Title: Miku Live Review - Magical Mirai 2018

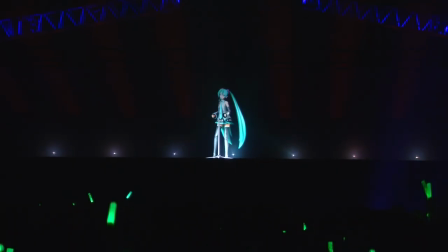I love the last three words she sings, starting with Anata no Nozumu, quite powerful. Great one!
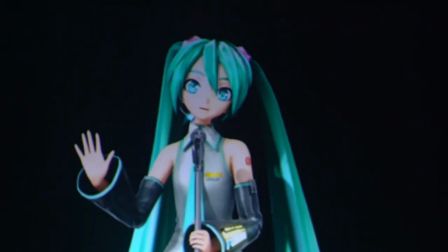And incredible time after time how she gets so many feelings across, to me more so than any human singer ever could.
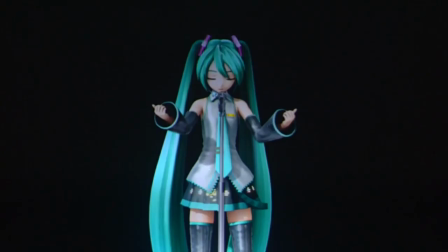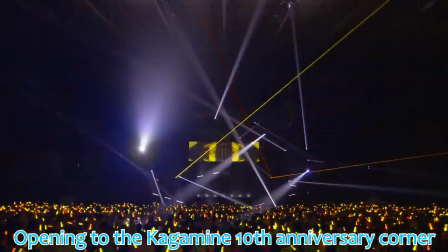This marks the start to the Kakamina Stanford anniversary section. This little info reminds the audience that they deserve a love of love too and also bumps up the mood after the slow song with his fast beat.
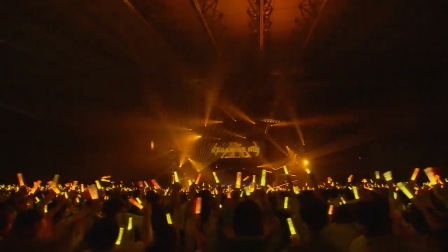The top screen shows their name similar to the start of a concert and then the occasion, their birthdays.
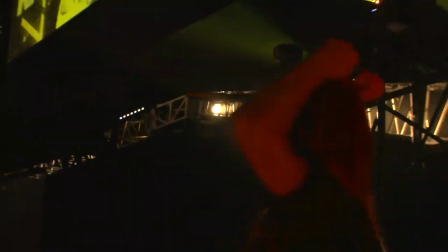Cool transition into this section to come, though ashamed they missed the opportunity to have the twins speak to the audience for the first time.
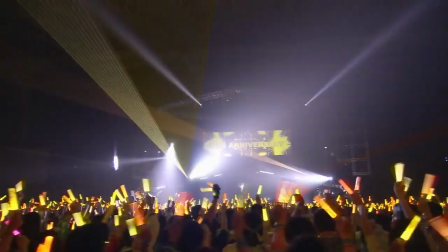Would have been a good occasion. We are in for a wild ride anyway.
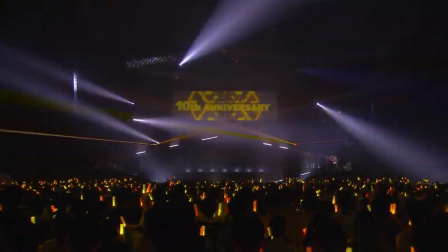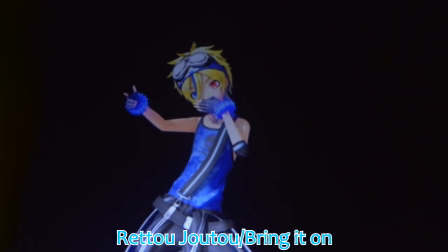What a start, Reto Joto or Bring It On, the next theme song. The previous one was already great, But this one is a whole other level all together.
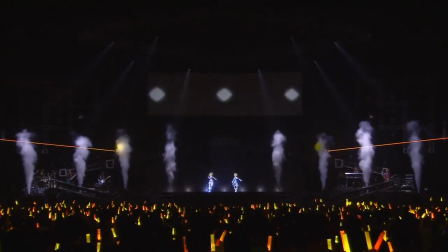While not the best song for a pop rock shop technically, it came across really well. The costumes are cool, the twins' voices are pretty much perfect, can't imagine a better mix between real and electronic.
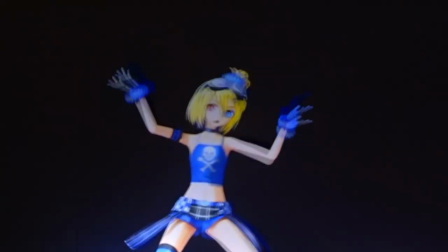The beat is insane, the dance moves are too. I could go on for a long time. After all, this song is easily my favorite new song of 2018.
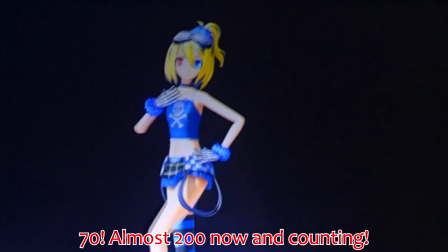It hit me right from the first listen and gave it 17 listens in a matter of a week. I can't describe the greatness of the return of a giga song.
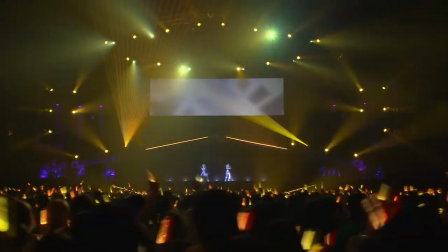Please do more. I still listen to the song every day.
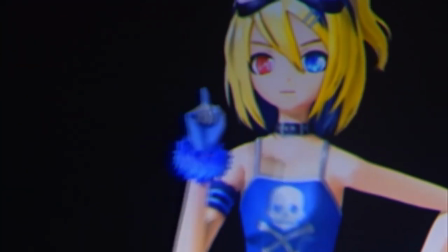Anyway, this ending all is the rap battle part where Rin kinda roads Miko by saying don't just pay attention to the green thing, making a gesture symbolizing her twin-tailed hair.
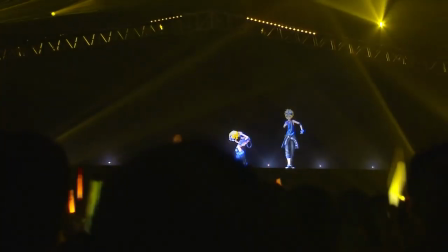It's all fun and games though, they love each other. Len's solo is great too, the light show underlines this high energy while the top screen shows the background of the music video.
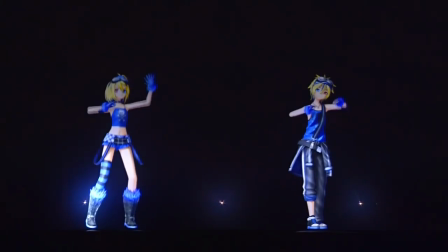My favorite parts apart from it include Rin singing Kiri Huda, how does it sound that good?
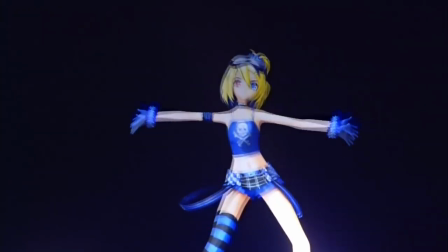And the ooooooh part with the very fluent animation of them clapping and the nice hip movement of Rin.
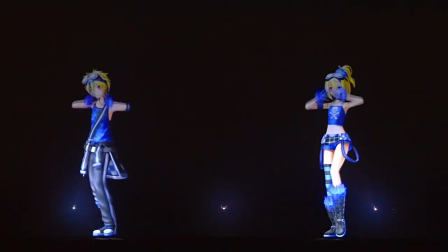The ending lyrics were even changed to them singing Majika Mirai with Rin-chan winking. Just an insane performance.
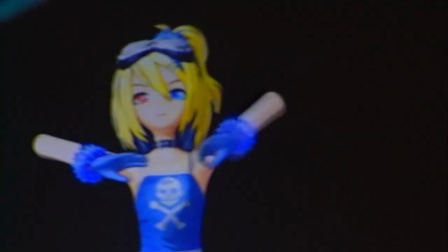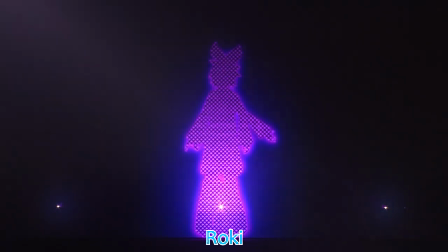No dipping quality. After a nice transition, the twins waved and changed into their original outfits, a nice layer of realism that they did quite a bit this year, they played Oki, I called this one.
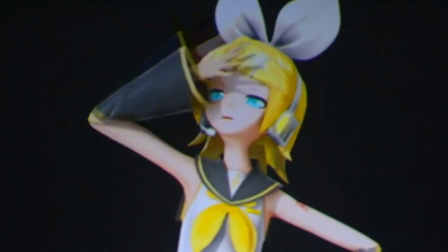Continuing the tradition of having newly released songs live more quickly, I had a feeling this song of early 2018 might make it live soon, with an employee of Sega tweeting about it too.
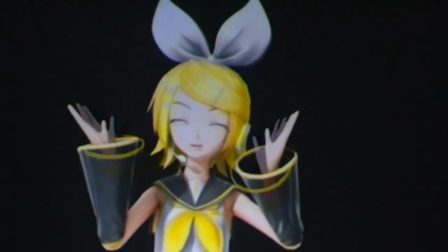The original version by Mikudopi had the composer's singing background vocals, which were changed to LAN. Yes, he's still on stage, second song of the two of them together, and they tuned him so well.
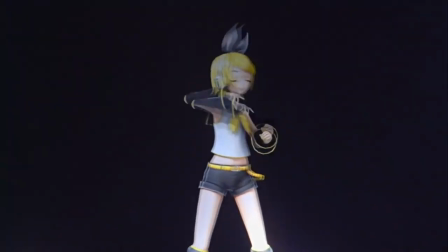Just like last year when Zamplan and Life had the producer singing Cutout, a good choice for a Miku concert. But back to the song.
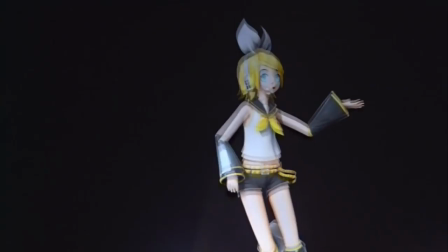Keeps the energy high and it's just a damn good song. No time for the crowd to rest. The twins are both super cool, as they rock hard.
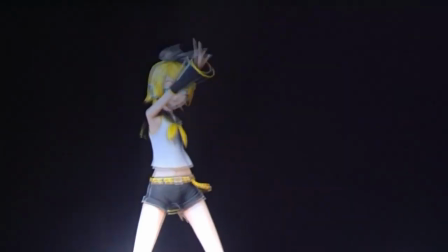Lin was tuned perfectly. You get to appreciate more fluent hip movements over Lin. That together with the build-up to the chorus is so well done, as the Kagaminas and the crowd chant don't stop.
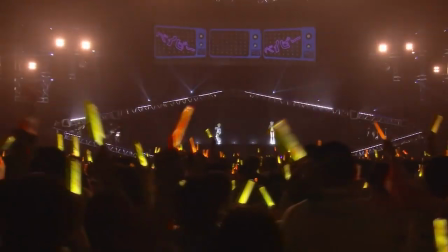Later parts have more of these interactions, like Selfie and Baby. Screaming those along was so much fun, and that rock scream by them.
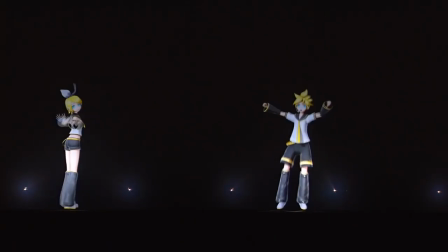Every single part of this is amazing. A solo midway through, part where they are very confused, they keep saying, huh?
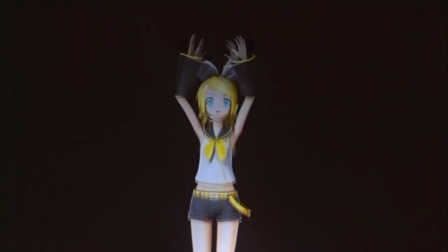Some more clapping, and then another scream. Even by both of them? They are just so clearly into it with their singing and moving around.
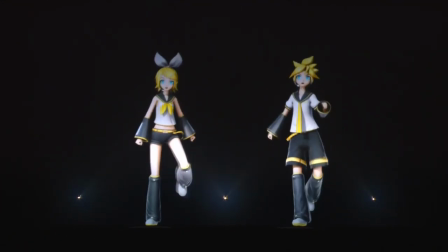A final scream and the song ends with energy to the very end. Please let it come back to the big stage of Mirai, what's already cool to have it at Miku Expo 2.
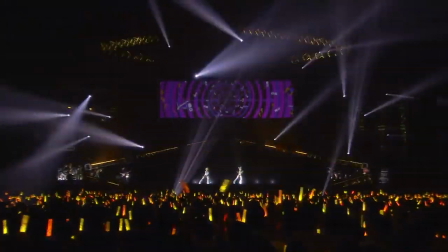This song is almost perfect, and so was the previous one. How can they keep this up, like ever?
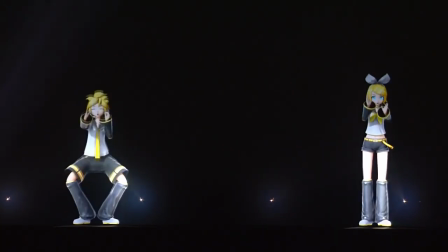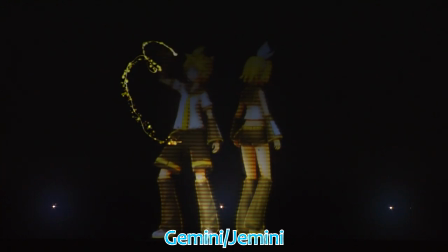What a relief, with Gemini next there is time to relax a bit after all this high energy.
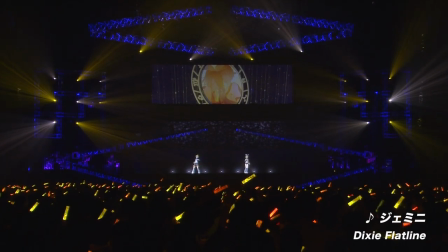It's a classic Hakamine song, yes, both remain on stage, for its first Mirai performance after being introduced the same year for Sunomiku.
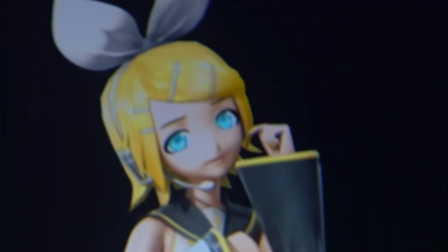I always liked this one, does a great job showing the bond between the two, impossible to be separated, they can always rely on each other.
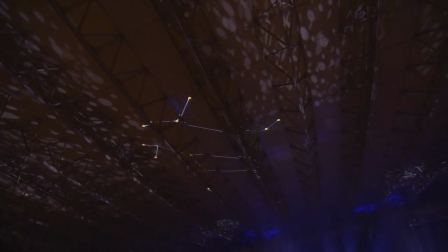A nice touch was the star constellation that named the song on the ceiling, that the recording also focuses on, as well as all these great illustrations by many artists dedicated for their birthdays.
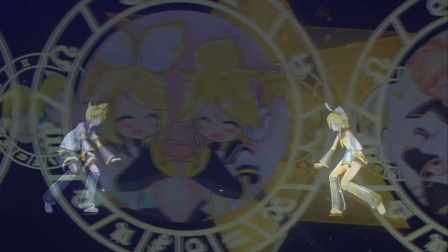They really do harmonize very well. This song doesn't have to live up to the energy of previous entries, but it's all the same enjoyable.
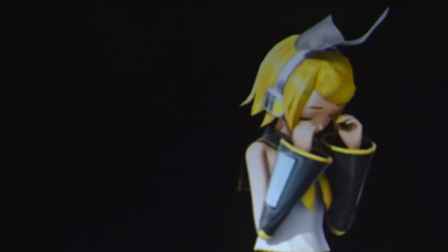My favorite parts involved in crying, but getting cheered up by then, as well as their synced up arm movements at the end.
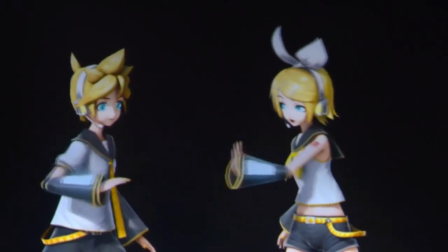It felt like they were about to hug at some point, only saying this performance is missing.
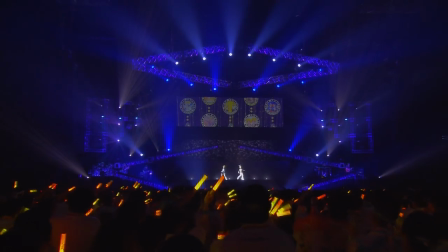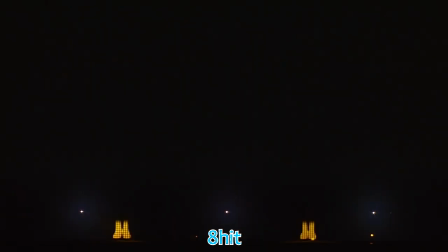Back to high energy, as the Kakaminas change into green and red overalls with their name tags.
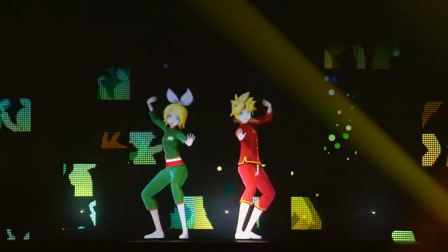8-Hill was first played at Miku Expo in December 2017 in Malaysia, so it was expected to be carried over.
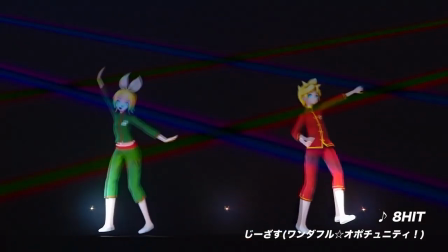Finally, a new GZP song live, a mess of songs like these.